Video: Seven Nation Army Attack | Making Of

Part of making the animation fit the scene correctly was by setting up the correct lights and rendering settings to match the footage.
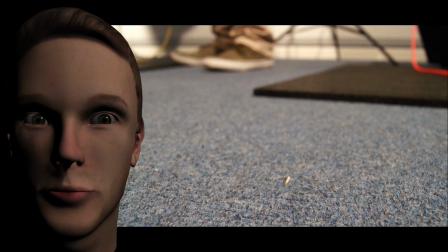252s
To do this, I firstly reviewed the footage to see such things as the direction of shadows to determine positioning and strength of lights.
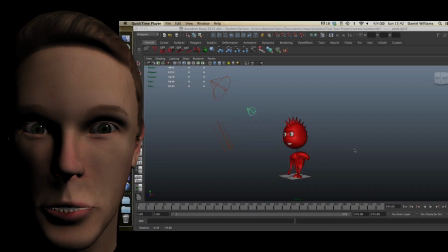260s
With this information, I then attempted to recreate the same lighting within the 3D software.
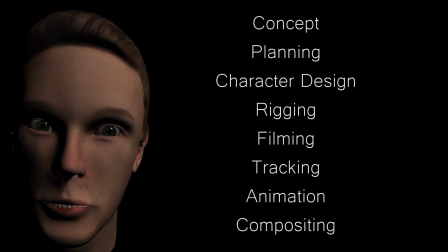268s
Finally, the last stage of the project was compositing.
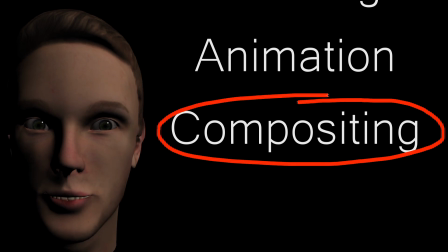271s
This entailed bringing together the live action footage and the rendered animations using Adobe After Effects. This stage was vital, as the two pieces of footage had to fit together so that the final outcome would be believable to the viewer's eye.
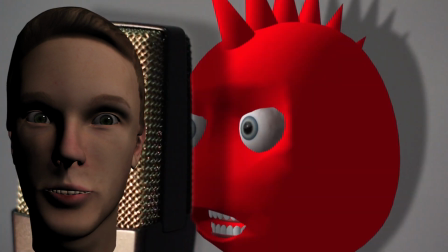286s
Techniques such as drop shadows were used to match the shadows of the live action footage. This was done by duplicating the rendered character layer and then applying the effects exposure, corner pin and matte choker,
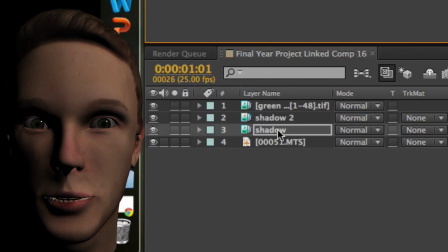298s
and then altering the opacity for the desired realistic effect. Another technique I used was to add an ambient occlusion layer to the composite.
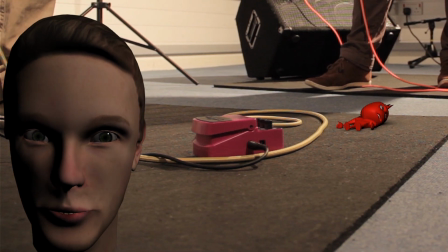310s
This enhanced realism by adding detailed shadows and changes in tone on the character and flooring.
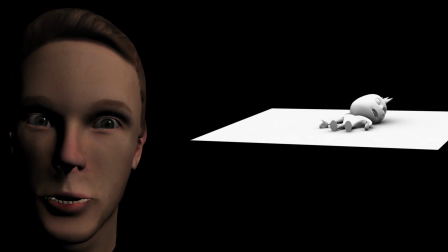316s
Here you can see by adding a floor panel in Maya to match the live action footage,
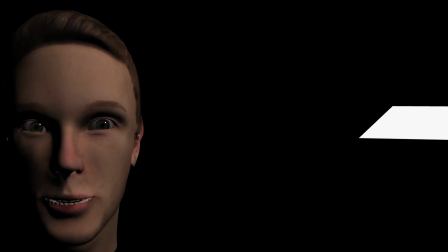322s
I was able to recreate realistic shadows on the ambient occlusion layer,
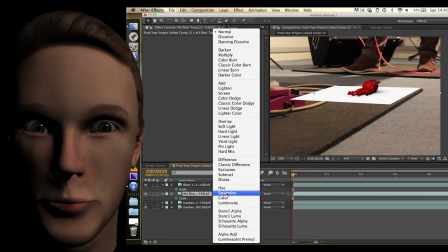326s
which could then be added to the final composite by using a multiply layer in After Effects. However, to create the ambient occlusion layer takes a lot of rendering time and power,
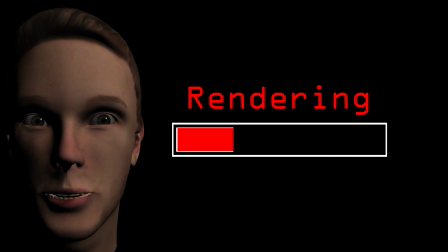336s
so it was not possible to use this technique on most of the scenes due to the time restrictions of the project.
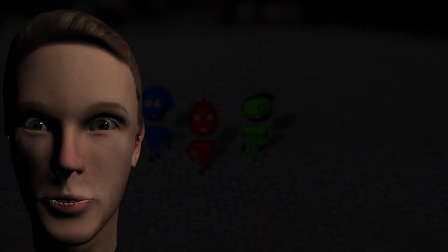343s
Another way in which the rendered character layer was adjusted to match the background was to use camera blurring to match the change in focus of the live action footage.
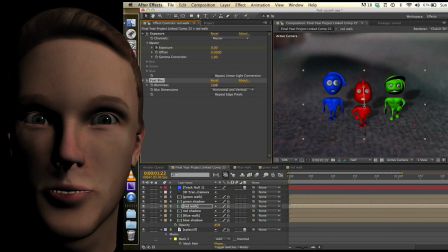352s
This was simply done by adding a fast blur to the character layers and adjusting the magnitude where appropriate. So there you have it. Thanks for watching. Goodbye.